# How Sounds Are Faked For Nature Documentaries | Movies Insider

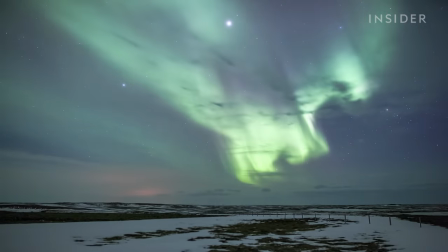5s
Ah, the Northern Lights. Beautiful to see and hear.
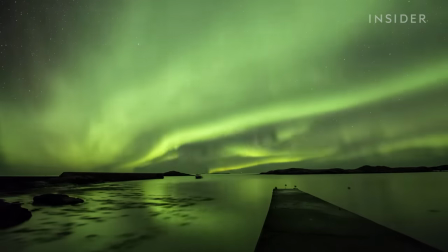11s
The thing is, the Northern Lights don't actually make a sound. Yet when you watch this clip, you don't think twice about it.
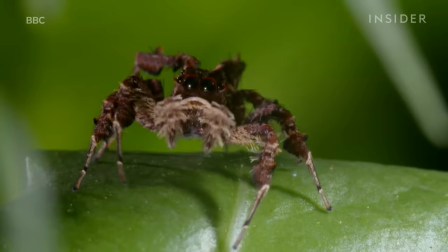20s
In fact, if you start to really look and listen closely to everything from planet Earth to our planet,
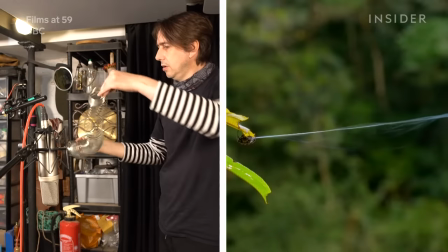27s
you'll notice sounds that would either be impossible to capture or ones that are straight up made up.
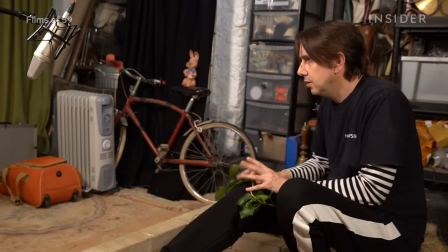37s
Nature documentaries are full of unnatural sounds, and they're created in post-production by someone like Richard Hinton,
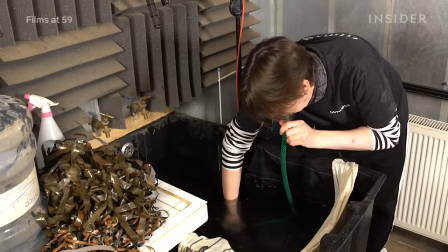45s
whose job as a nature doc Foley artist is a study in the subtle art of exaggeration.
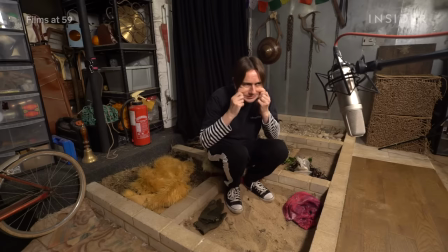50s
So why even create sounds for nature docs?
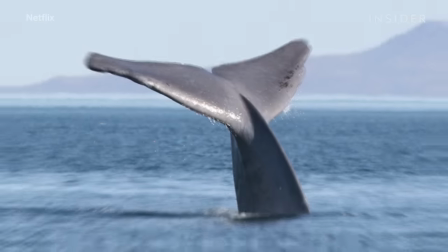55s
Well shooting in the wild makes it almost impossible to capture real sound.
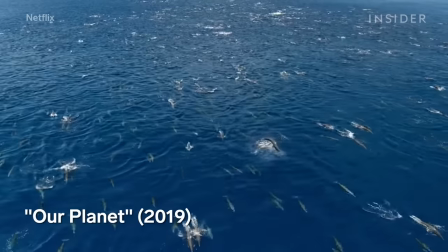60s
Take this aerial shot of a dolphin pod in our planet.
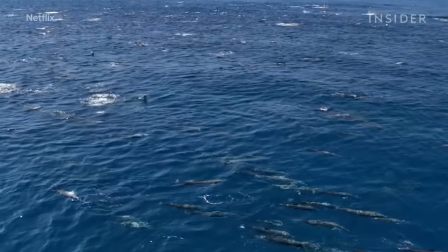64s
It was filmed high up in the air by a drone, so while the dolphins are splashing up and down, all the camera picks up are loud blades.
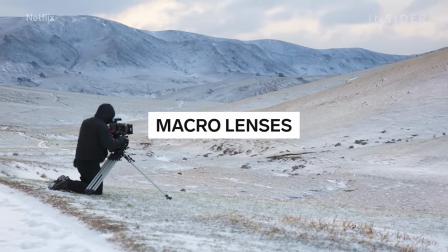72s
Nature docs also frequently utilize macro lenses, meaning they might actually be shooting a subject matter that's across a valley,
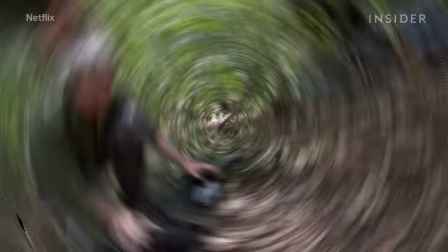79s
or they'll capture objects normally too small to have a registered noise to it.
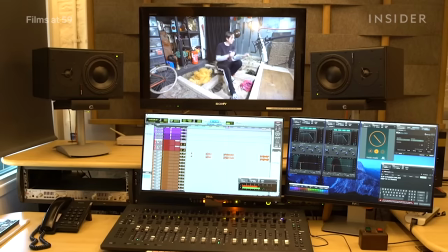84s
That means that sometimes Richard and his team at Films at 59 will actually have to fake sounds to give life to it. You can fill a television screen with a shot of a spider walking across a web and there's no sound there obviously and that can feel a bit strange or there's a hole in the story.
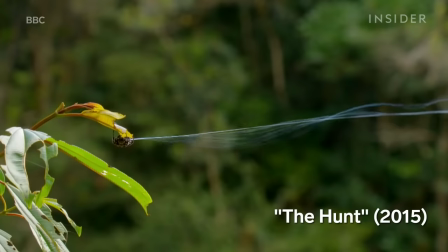103s
For the hunt he needed to get the sound of a spider shooting a web. I really like doing stuff like this because I get carte blanche to be a little creative because there's no So, perceivable sound in nature, it means I can kind of make something up.
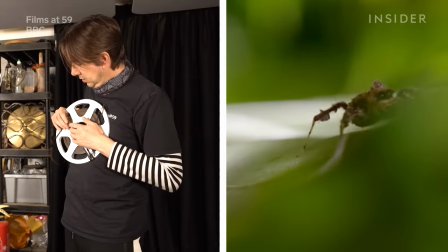116s
But while he can make something up, he still needs to match the sound he's watching on screen.
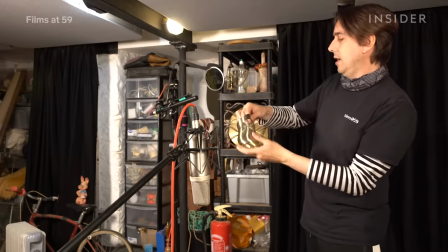121s
For the web, he needed something really stretchy. So he grabbed a slinky and stretched it out as far as possible.
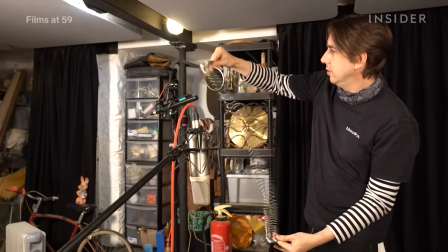130s
Look at that wonderful cable under tension.
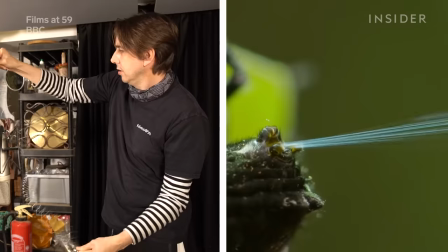135s
Now, it sounded good when he just stretched it out between his hands, like you see here.
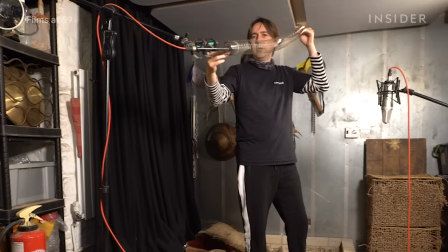140s
But because the camera was so close, he needed a really close sound.
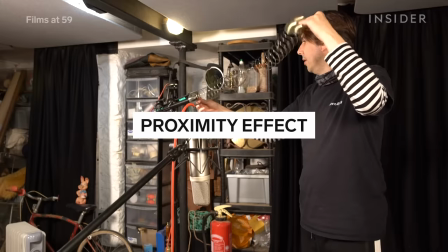145s
So he applied proximity effect, where the Foley artist will make a sound as close to the mic as possible.
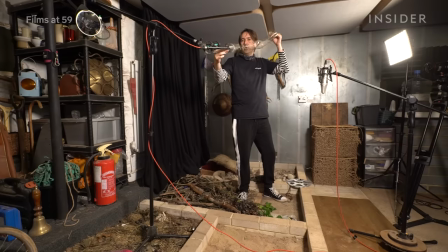151s
It's actually a risky move. The microphone is almost feeding back on itself because you're too close to the mic or you're overloading the mic.
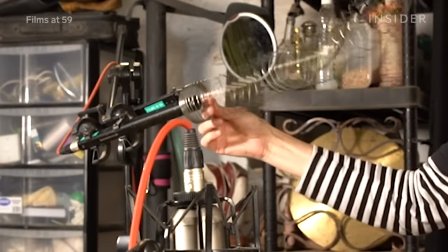158s
But he found the winning noise only by shoving the slinky right on top of the mic.
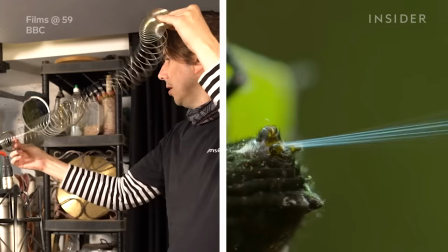163s
That proximity just pulls you in really tight to the action and what's going on on the screen. and it just makes it sound more unworldly.
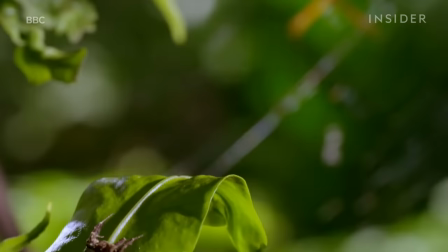173s
He didn't just need the web blast.
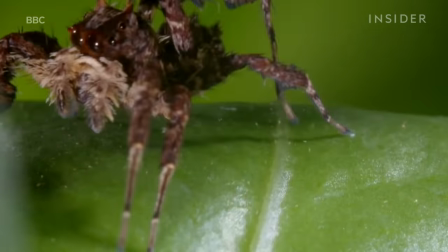175s
He also had to capture a spider's tiny footsteps, yet another thing in nature that normally wouldn't have a sound, at least that humans could hear.
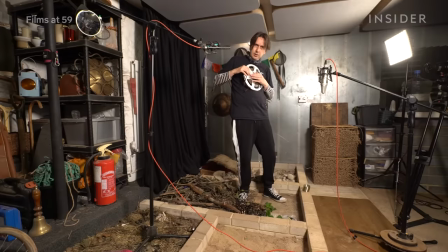184s
He needed something more delicate than most animal footsteps.
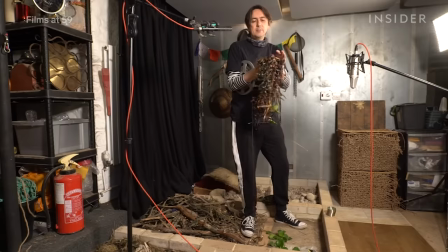188s
He started playing with a bunch of magnetic audio tape, a classic Foley technique that can cover many types of sounds.
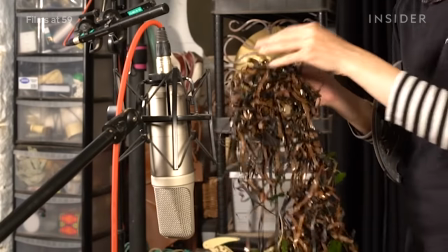194s
You could use this, but it sounds too clumpy. It's not delicate enough. It's not precise enough.
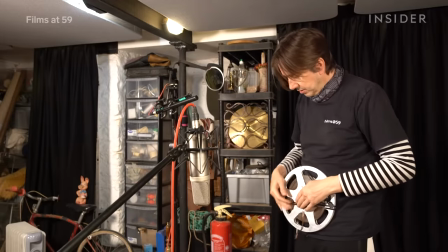199s
If I wrap it around the wheel, I can use the reel as a sounding board and
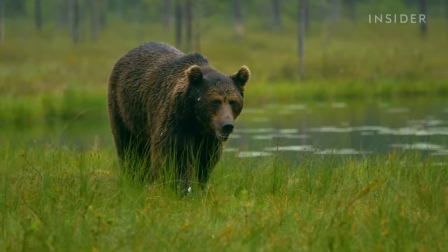210s
you can get individual footsteps. Close-ups also mean he will need to exaggerate parts of a larger animal you wouldn't normally hear a sound from.
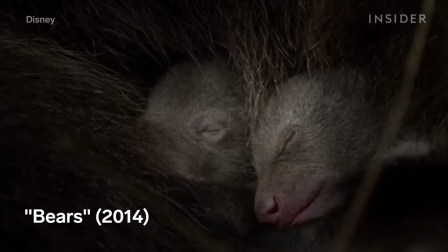217s
For example, when working on Disney's bears, Richard needed to capture the sound of a bear opening its eye and blinking.
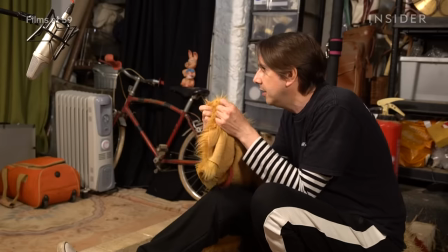224s
Because a bear is covered in fur, he first rubbed a piece of fur to capture the lid opening.
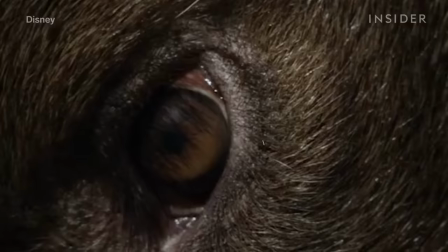232s
But Richard actually needed to create two sounds, as he observed that moisture forms when one opens their eyes.
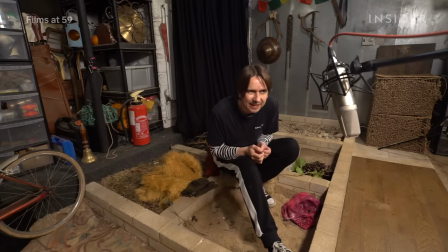238s
For a wetter sound, he relied on his own mouth. It's when these two sounds are mixed together that you really hear the lid opening.
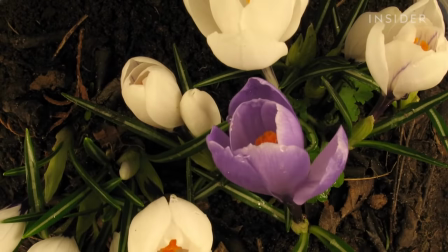251s
The up-close and personal presentation of NatureDocs is what brings Richard to create some of the most innovative noises.
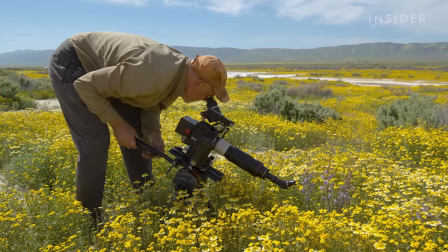257s
Thanks to amazing HD cameras,
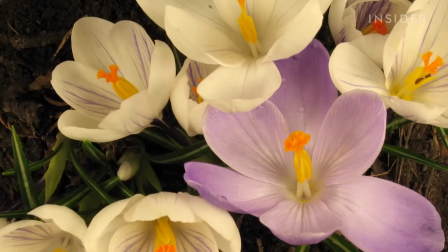260s
time-lapse technology has changed what a nature dot can capture, and we can now witness the entire cycle of a plant growing. The beauty, from my point of view as a Foley artist, because it is such a stylized shot,
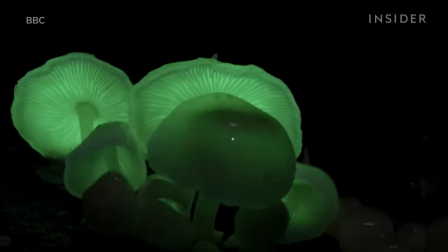272s
I don't have to think too carefully about being true to nature. It gives me a certain level of creative freedom.
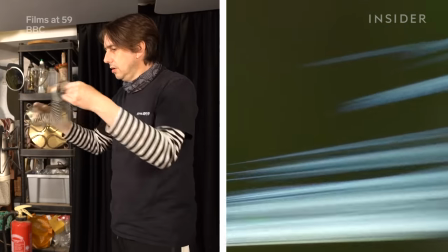279s
Like with the spiderweb, Richard needed a stretchy sound for this shot from Planet Earth 2,
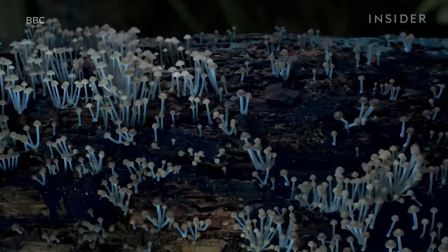284s
where mushrooms and other fungi spring from the ground, but he wanted to sound more organic than a slinky.
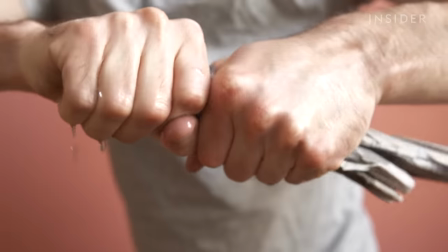291s
He first went for a mushy effect with a wet newspaper, but he needed more control.
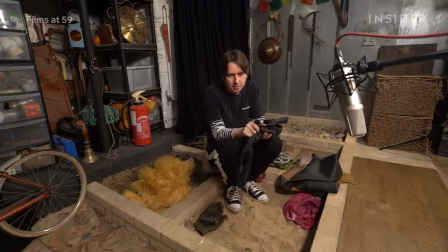297s
Through this trial and error he found leather strips and scuba gear were the only things both stretchy and controllable enough.
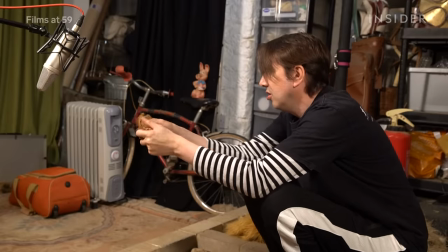307s
To add a little sweetener, Richard played around with a wet leather chamois. And this is a particularly useful add to if you're showing the decay of the fungus as well as the growth.
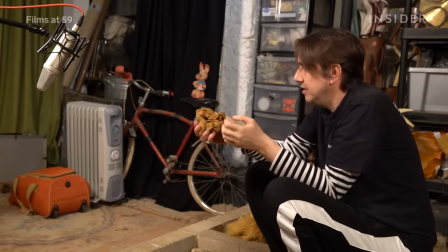318s
Because usually they kind of melt into a sticky, kind of wet, moist, oozy kind of substance.
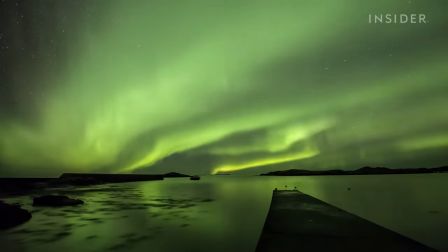329s
Now there are certain things in nature docs that you wouldn't hear even if you got up close to it, because they are simply a visual phenomenon.
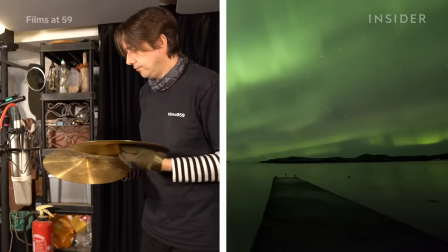337s
Like the northern lights we mentioned earlier.
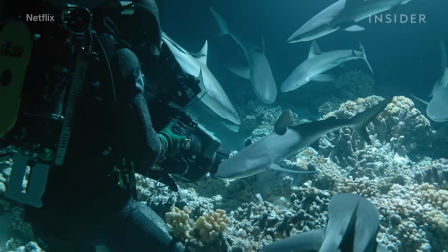344s
For some animal movements, there is a real sound, but it's not very pleasant to listen to.
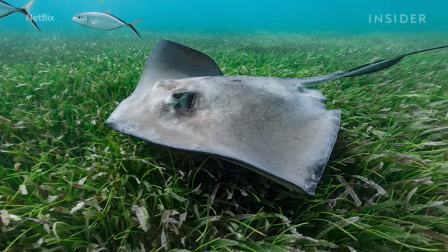349s
So he needs to create something better, like he did for these underwater shots in our planet. You don't really hear much sound underwater, although sound travels very well. It's very... It would become very tiresome to listen to after about two minutes. Your ears would get really tired and you'd probably turn off, so we embellish a little bit.
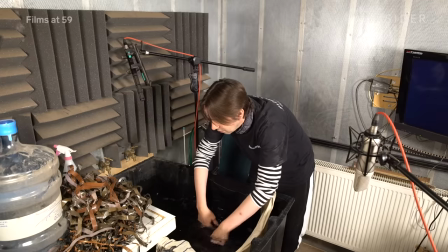368s
Unsurprisingly, he uses real water. but it's how his hands interact with the water that makes the difference.
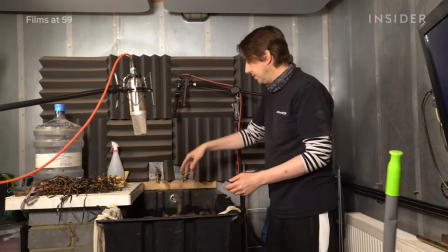374s
The smaller the animal, the more delicate you can be. When it gets to more medium-sized fish, like this large shoal of mackerel in our planet,
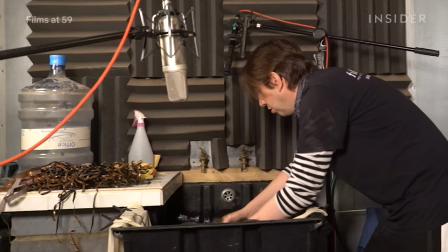381s
he'll also dump that clump of magnetic tape into the tank for an extra layer of sound.
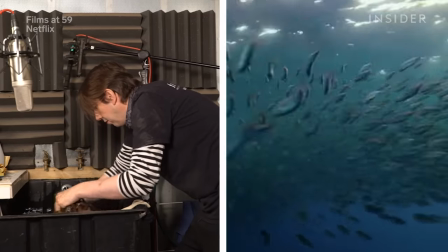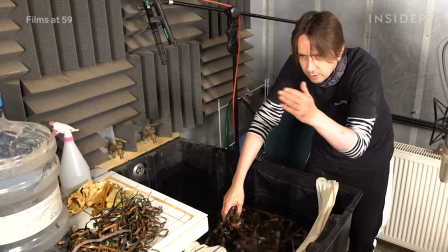392s
What you can do is you can focus on the moving shoal and really focus on those tight turns and those sharp movements.
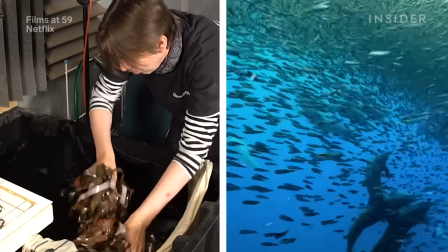404s
If there's more than one type of aquatic animal in the shot, Richard will differentiate by doing one take with the magnetic tape and one without.
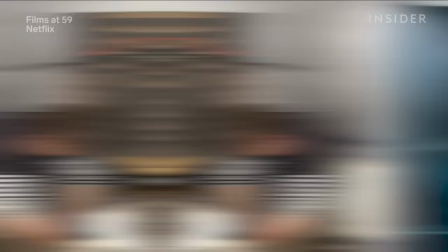416s
For something larger, like a whale, seen in this shot, he'll both make his movements larger and go deeper into the water.
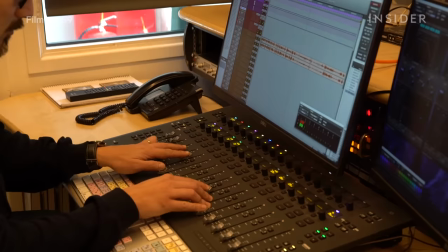426s
There is always extra editing that goes on after Richard is done recording.
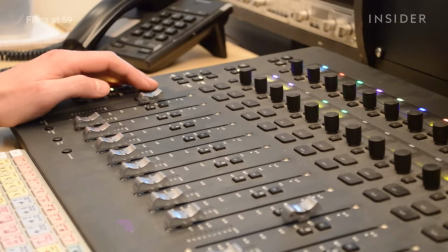429s
Richard will later apply an EQ, which filters out harsher frequency and adds depth, making it at least feel like it is really recorded under the ocean.
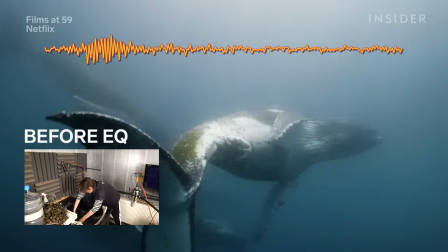439s
Listen to this before and after.
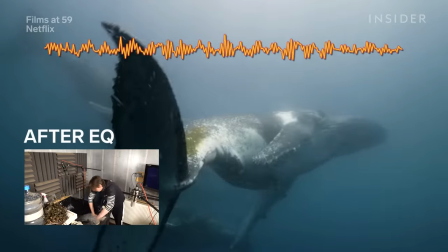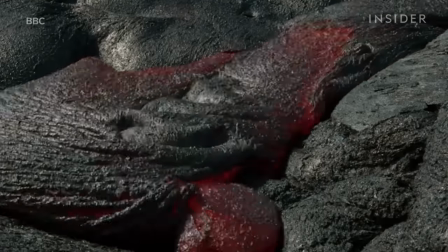450s
Lava makes a surprisingly soft sound, and when Richard had to exaggerate it for this scene in Planet Earth 2, he wanted it to have more impact. You kind of hear the interaction of what it's setting fire to more than the sound of the lava creeping.
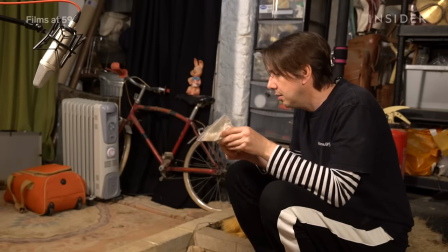464s
Now, just the fire crackling doesn't give much of a sense of the massive scale of a lava flow.
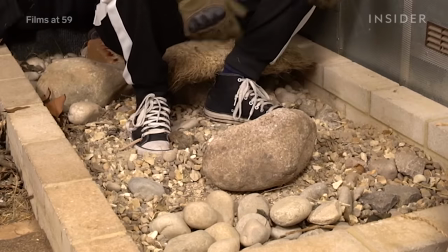469s
He needed a low-end rumble. He uses smaller rocks when making glaciers to capture the debris, but went for a much larger one here.
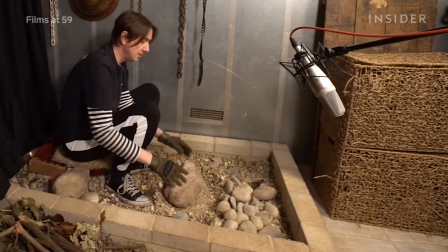477s
For this, I put some gloves on because there's real danger of losing your fingernail.
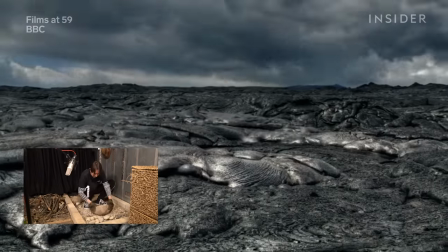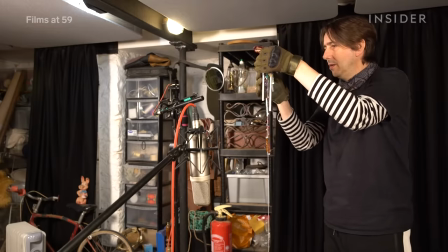487s
It's a very bassy sound. While Richard has a lot of freedom on nature shows and movies, there's one area he really can't embellish or exaggerate. There's a lot of science around animal vocalizations these days.